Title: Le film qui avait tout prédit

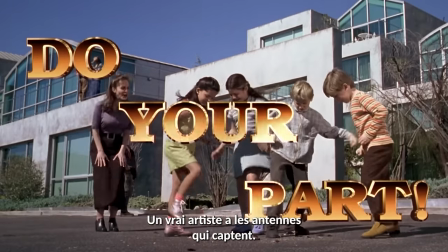The true artist has got the antenna going and they're like, oh, I know where all this leads to.
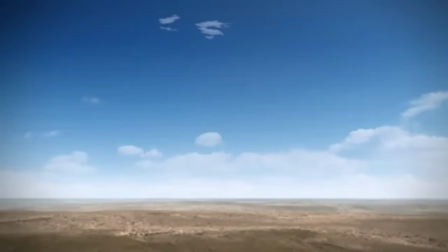L'apocalypse des fils de l'homme, ce qui fait sa spécificité par rapport à, disons, à un Mad Max où là, boum, fin de la civilisation et...
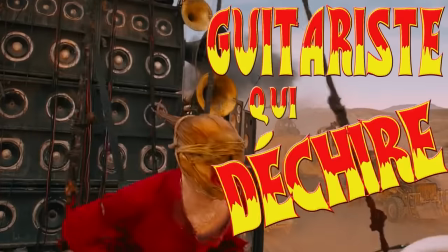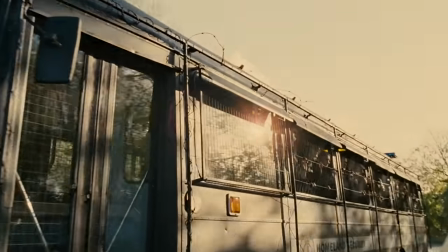c'est qu'on n'est pas tout à fait dans un post-apo. On est sur un sentiment de fin du monde en cours.
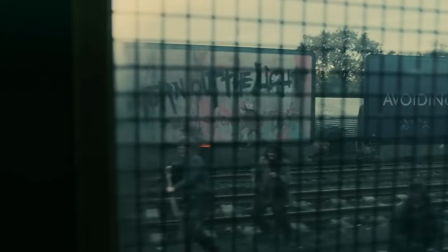Pourtant, ouais, là, la perspective, c'est quand même une fin de l'humanité encore plus définitive que dans Mad Max.
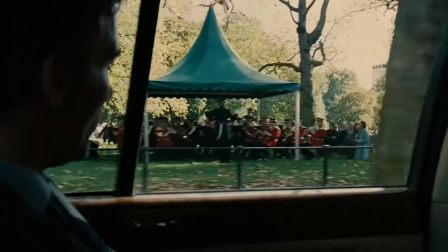Pourtant, et c'est tout l'intérêt, malgré ça, la société s'effondre pas totalement.
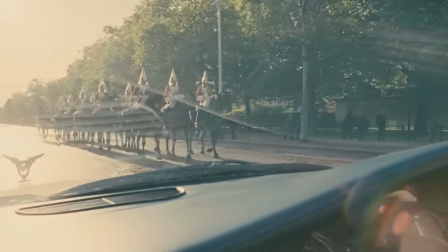En tout cas pas la société britannique qu'on voit dans le film, hein, même si ailleurs ça a l'air d'être un sacré merdier.
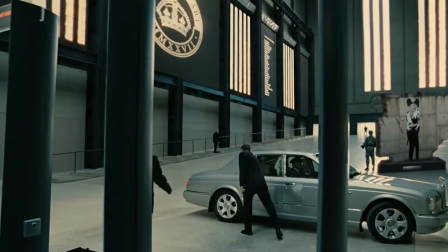Il y a toujours quelque part l'idée que peut-être y aura une solution, même si là, clairement, la plupart des gens ont l'air d'avoir lâché l'affaire.
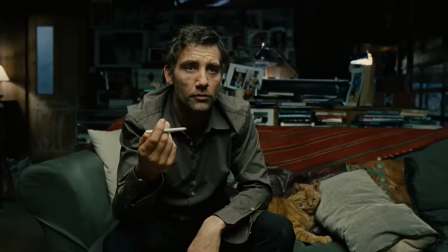D'ailleurs, on ne sait jamais vraiment le pourquoi du comment, hein, la cause du problème.
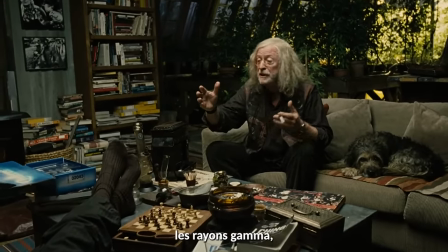Some of them say it's genetic experiments, gamma rays, pollution, same old, same old.
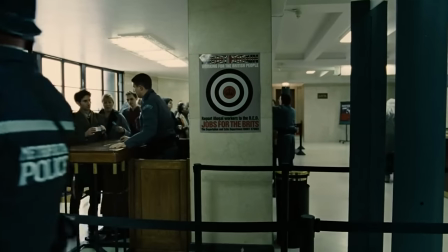La question, du coup, c'est pas vraiment de reconstruire le monde après une catastrophe, mais de continuer à le faire tourner à tout prix.
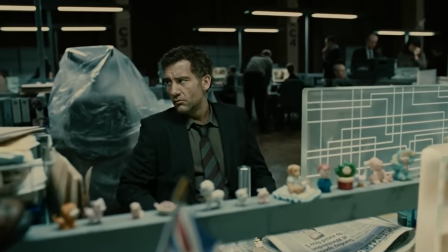Même quand cette façon de s'accrocher au monde d'avant résout absolument aucun problème, hein, bien au contraire.
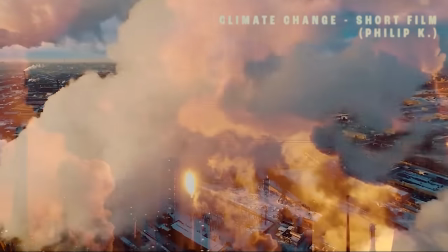Et ça, ça reproduit avec une justesse assez bluffante l'état du monde dans notre période de crise sociale, économique et climatique colossale,
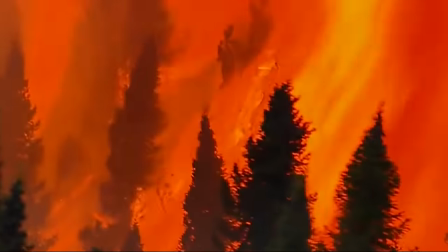qui ont déjà bien commencé, dont on ressent toujours plus l'urgence et à quel point ça va vraiment faire mal.
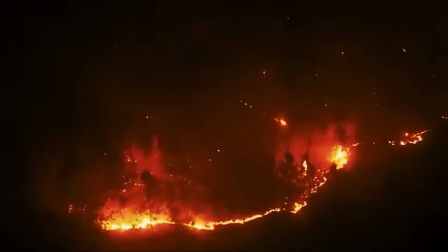Pourtant, malgré ça, et c'est quand même pas rien, on a le sentiment que le monde continue comme avant.
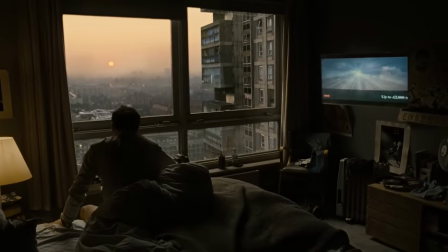On a même l'impression qu'il doit continuer à tout prix, en attendant que les responsables du problème donc nous trouvent une solution dont on voit pas l'ombre d'un début.
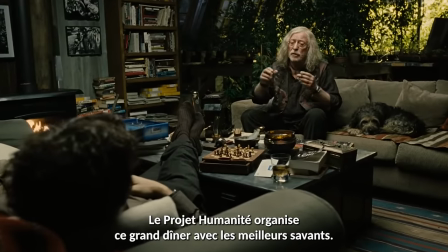The Human Project gives a great big dinner for all the scientists and sages in the world.
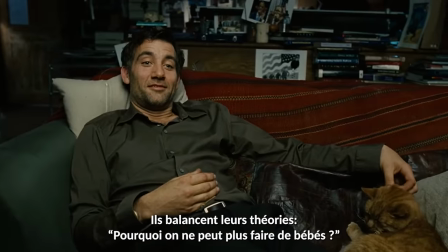They're tossing around theories. Why do you think we can't make babies anymore? I haven't the faintest idea, he said.
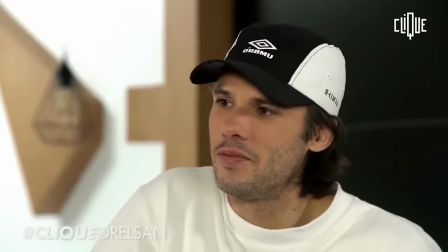But this stork is quite tasty, isn't it? Ouais, c'est marrant.
Le film a une façon bien particulière de mettre en scène ce cadre.
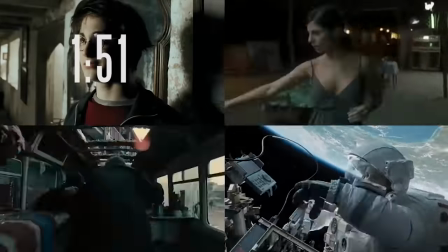Si vous connaissez Cuaron, vous savez que son truc, c'est les plans-séquences.
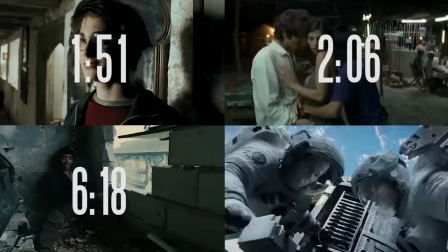Voilà, c'est comme ça, c'est son style, mais c'est pas pour autant quelqu'un qui fait des plans-séquences pour faire des plans-séquences.
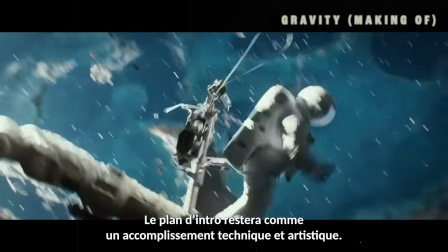The opening shot would probably stand for a while as a real technical and artistic triumph.
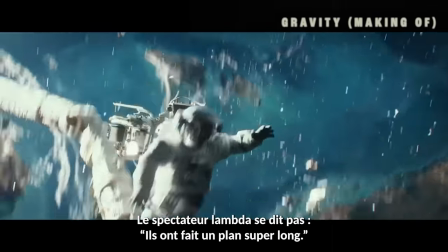I think when you see it, the average audience member doesn't sit back and think, well, they made it one really long shot.
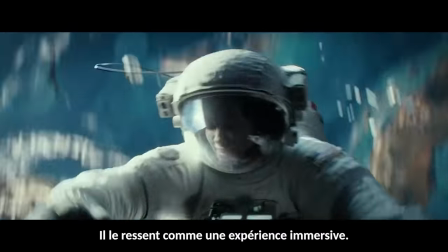It just feels like an immediately immersive experience.
En 2018, j'ai pu assister à une masterclass où Alfonso expliquait que ce qu'il aimait bien avec le fait de bosser sur des grosses prods internationales, c'est que tu pouvais faire mumuse avec un bon budget et développer de la technologie, puis ressortir ce savoir-faire sur tes trucs moins commerciaux.
The technology was never the motivation for making the film.
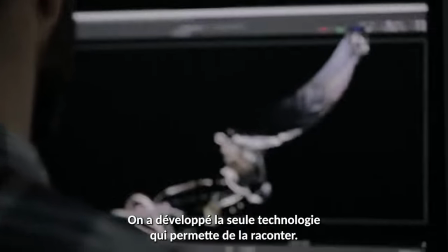We wanted to tell a story, and it was about developing the technology that was the only way that this story could be told.
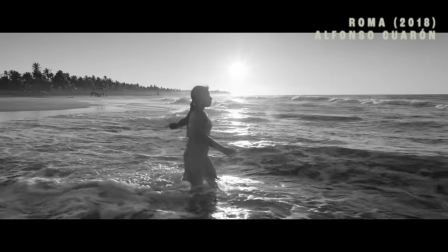Et d'en faire l'exacte démonstration sur son Roma,
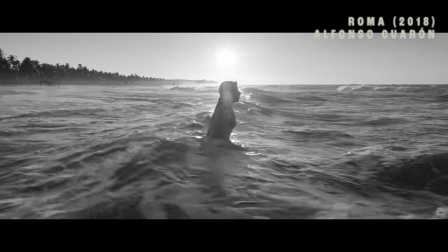notamment par l'usage de plans-séquences extrêmement complexes techniquement et qui amènent un sens bien particulier.
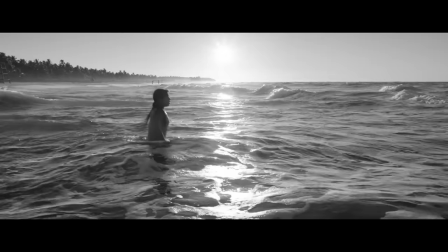Un des avantages des plans-séquences, c'est qu'ils créent une continuité dans l'action. Ça oui, d'accord, logique.
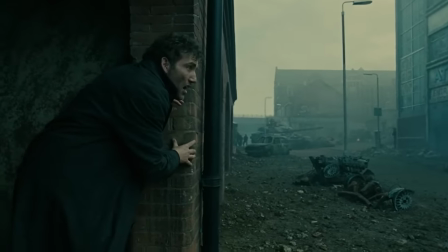Il colle au personnage et à ce qu'il vit. On est dans le moment, au même rythme, on voit à peu près les mêmes choses que lui, il n'y a pas d'ellipse, on a les mêmes informations.
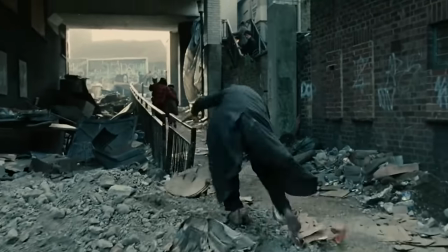Ici, pas de narrateur omniscient, on est vraiment à l'échelle du personnage.
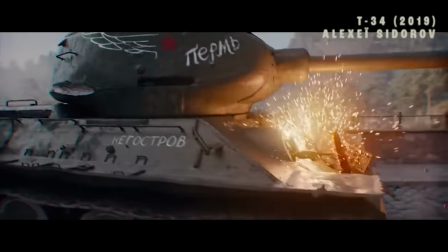Par exemple, dans d'autres styles de mise en scène, quand un gros truc arrive, disons un tank,
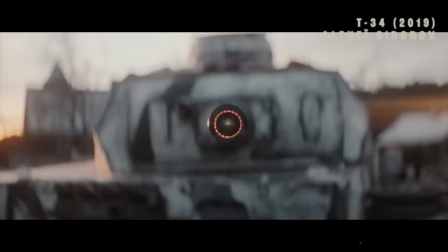tu pourrais avoir envie d'en montrer la menace, et tu aurais bien raison, car c'est un tank, en le filmant sous toutes les coutures,
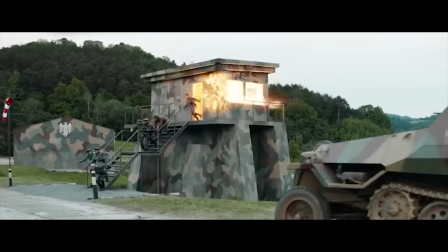avant de revenir au personnage menacé. Des tanks, putain !
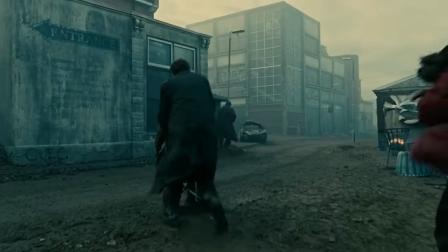Là, c'est différent. Dans une séquence qui n'implique a priori aucun tank, ce qui est toujours très dommage, j'aime les tanks.
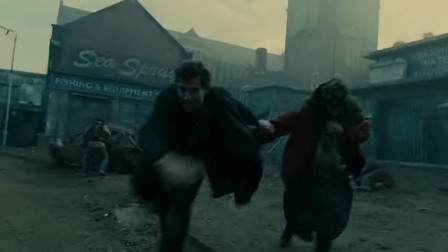Tout à coup, boum, on l'aperçoit au loin, à la distance du personnage. Il est désormais présent, le personnage l'a vu, mais il n'a pas le temps de se focaliser dessus,
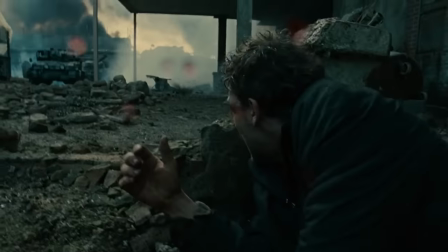alors le tank quitte le champ, et on le retrouvera que lorsque le personnage se retrouvera encore face à lui.
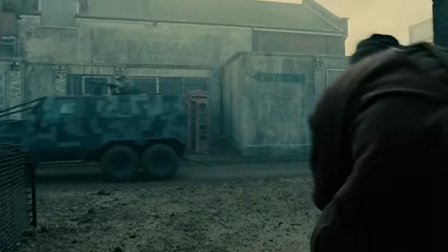Je sais pas si on se rend toujours bien compte de ce que ça implique, ce genre de choix. Parce que quand sur un film tu sors le chéquier pour avoir l'artillerie lourde, hein, littéralement,
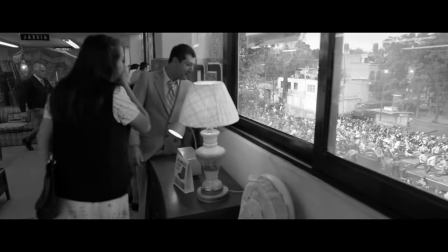ou alors 8 milliards de figurants, t'as pas envie de juste les filmer par un coin de fenêtre.